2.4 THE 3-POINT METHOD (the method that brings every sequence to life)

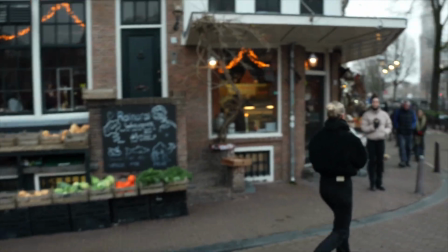Okay, and I'm gonna walk with her. So it's more of like an immersive close scene with her.
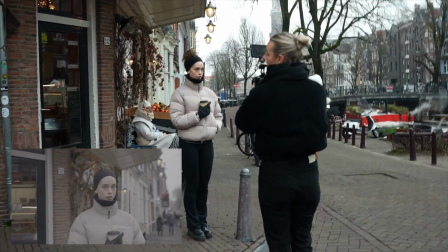And let's go. She got her matcha, looking around.
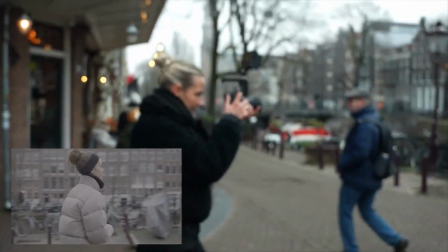And I'm just following her movements. Close, coming back in.
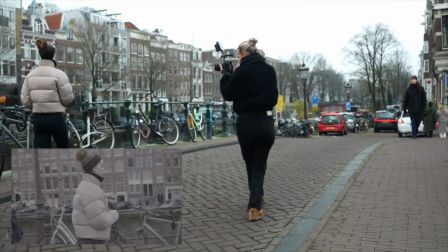Nice. Oh, I just saw something really nice.
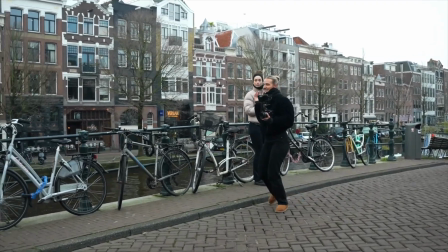And it's funny because you're actually looking like her. Wait, come. I just saw a little detail.
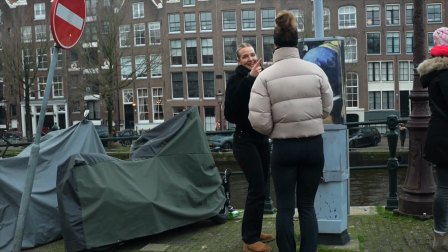Oh, yeah. The girl with the pearl earring. Look at Moya. Like you literally with your hairband.
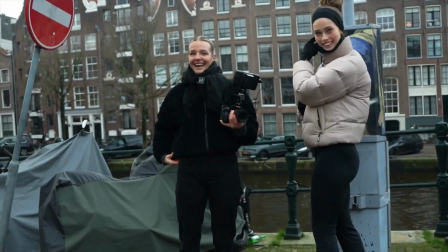And I'm just gonna have one shot. I have a vision. I think you can stay on the other side of the road better, but it's so busy.
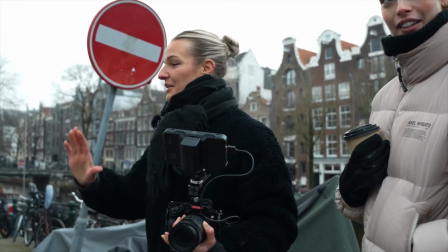Yeah, but fuck me. this is how it goes. This is reality.
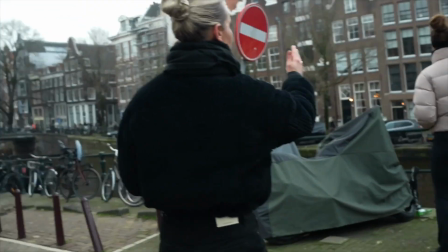I just want one shot of the girl with the pearl earring and Moya next to each other.
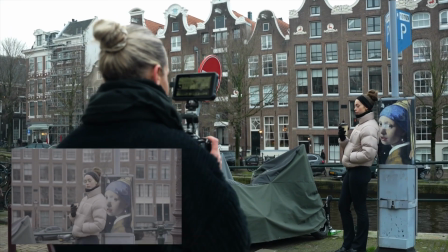Just wait for, just look around a little bit with your matcha. And I'm just nice and zoomed in.
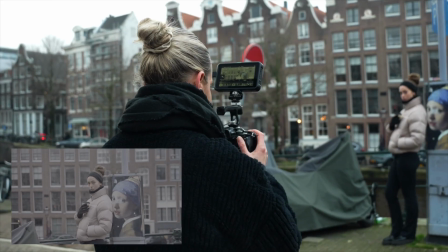Look at me. Nice. Perfect.
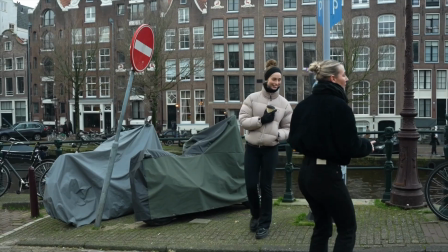Okay, that was a little interval. Now we're gonna have a shot where Moya is walking into the frame.
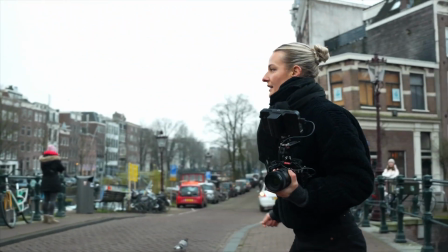So you can wait over there. And I'm already gonna pick my frame.
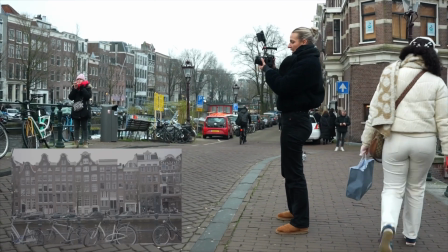And I think it's nice to really show like the whole surroundings here.
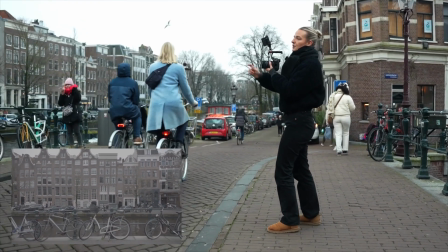And I'm gonna have you, Moya, stand in front of the white bike in a second.
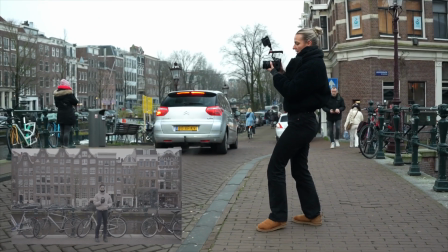Yeah. Okay, so this is where she's going to be walking into the frame.
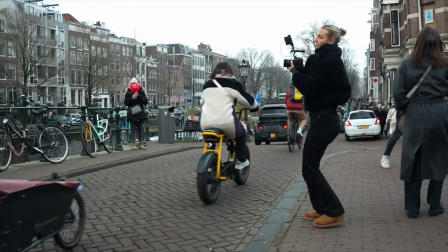And now I'm gonna ask you to walk in again. So from there.
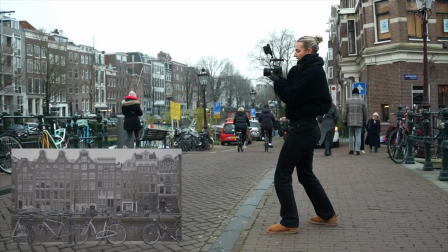And yes, you can walk in.
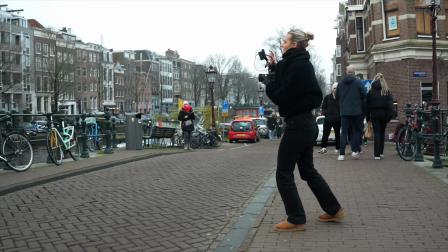And nice. Okay, and for this one, it's better if you just look around a little bit more.
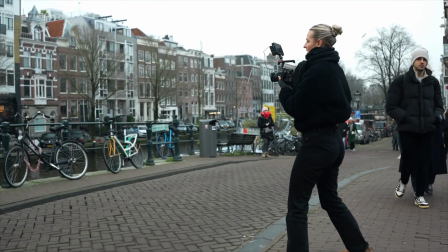So we're gonna have her walking in again. Yeah.
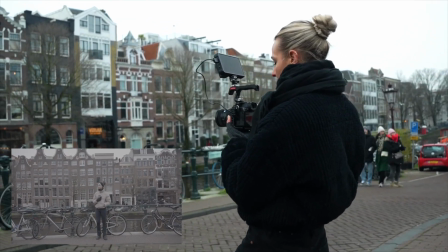Look around. Enjoy the views.
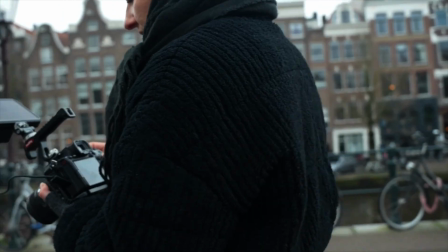Perfect. Okay. 1 second.
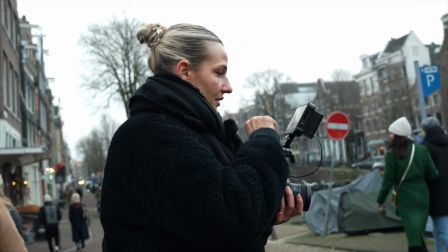I forgot to put my LUT on. Yeah, that's way better.
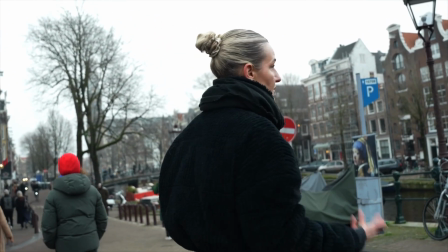Okay, so now I'm going to have the same shot where she's walking into the frame, but I'm gonna do that in close-up.
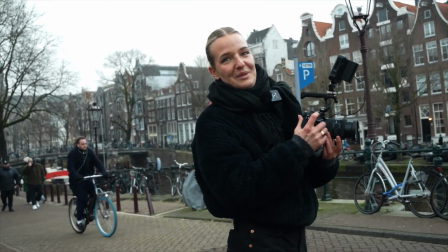So I am going to zoom in and I'm going to be a little bit closer to her, but the shot stays the same.
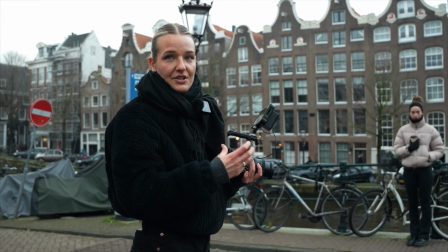So it's her walking in and me standing stationary here. You can walk in again.
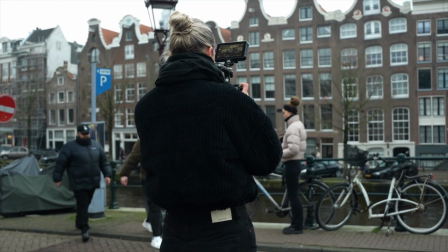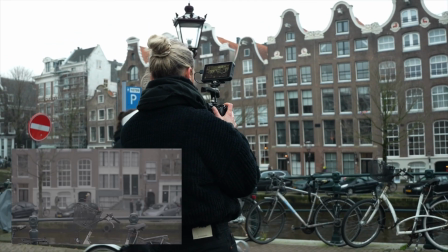Okay, after the cycus, and you can start walking. And yeah, stand still.
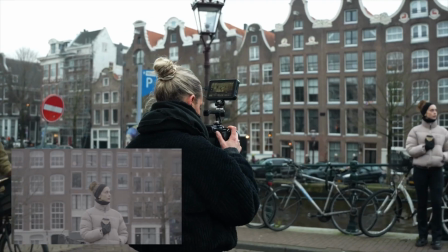Nice.
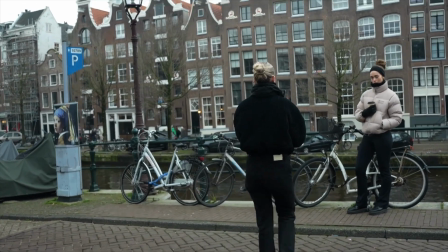Perfect. Now I'm gonna come even closer to really take a moment for the matcha that she's holding in her hand.
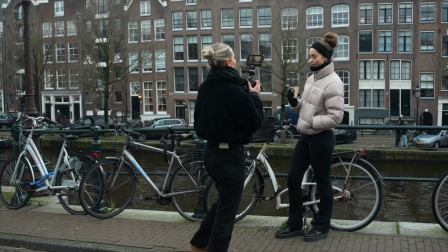And the spot she made on her jacket with it.
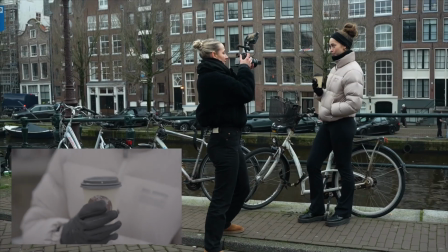So it's just her matcha and you can still just look around and I'm just gonna kind of like follow my movements,
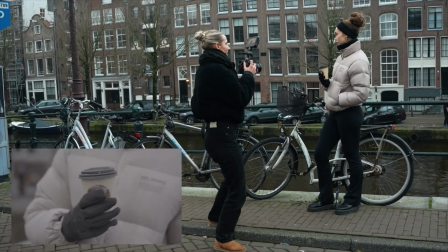just focus on the face, focus on the matcha again and you can have a little sip and just enjoy that,
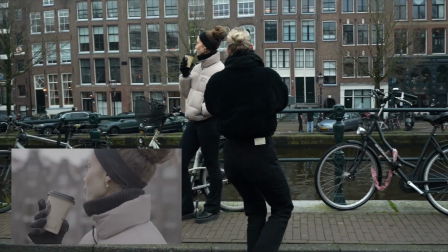look around. I'm gonna just, yeah, have this moment here, gorgeous.
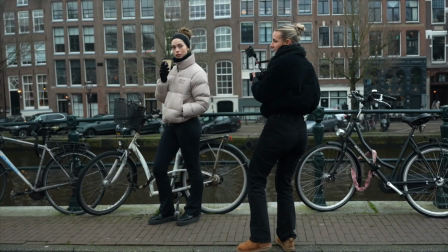Perfect, okay.
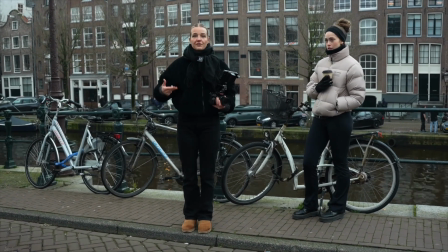Then to add in like an extra layer, I'm now gonna have a shot of just her feet walking, so I can just put that somewhere in the edit.
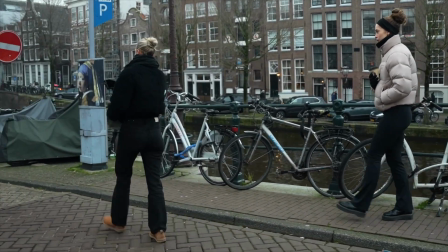So let's do a little walk here on the street.
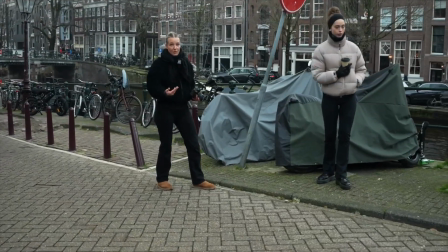And you can stop at the same spot again. So it's the same walk, but just a different position for me and a different focus point.
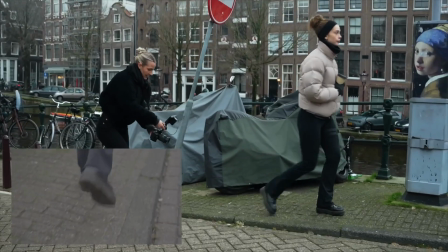I'm gonna focus on her feet and let's go. And I just follow her feet.
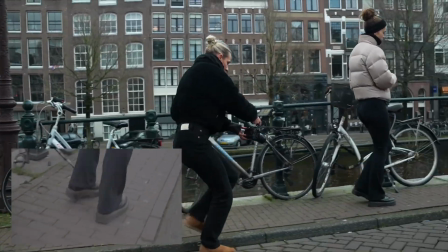And she stops.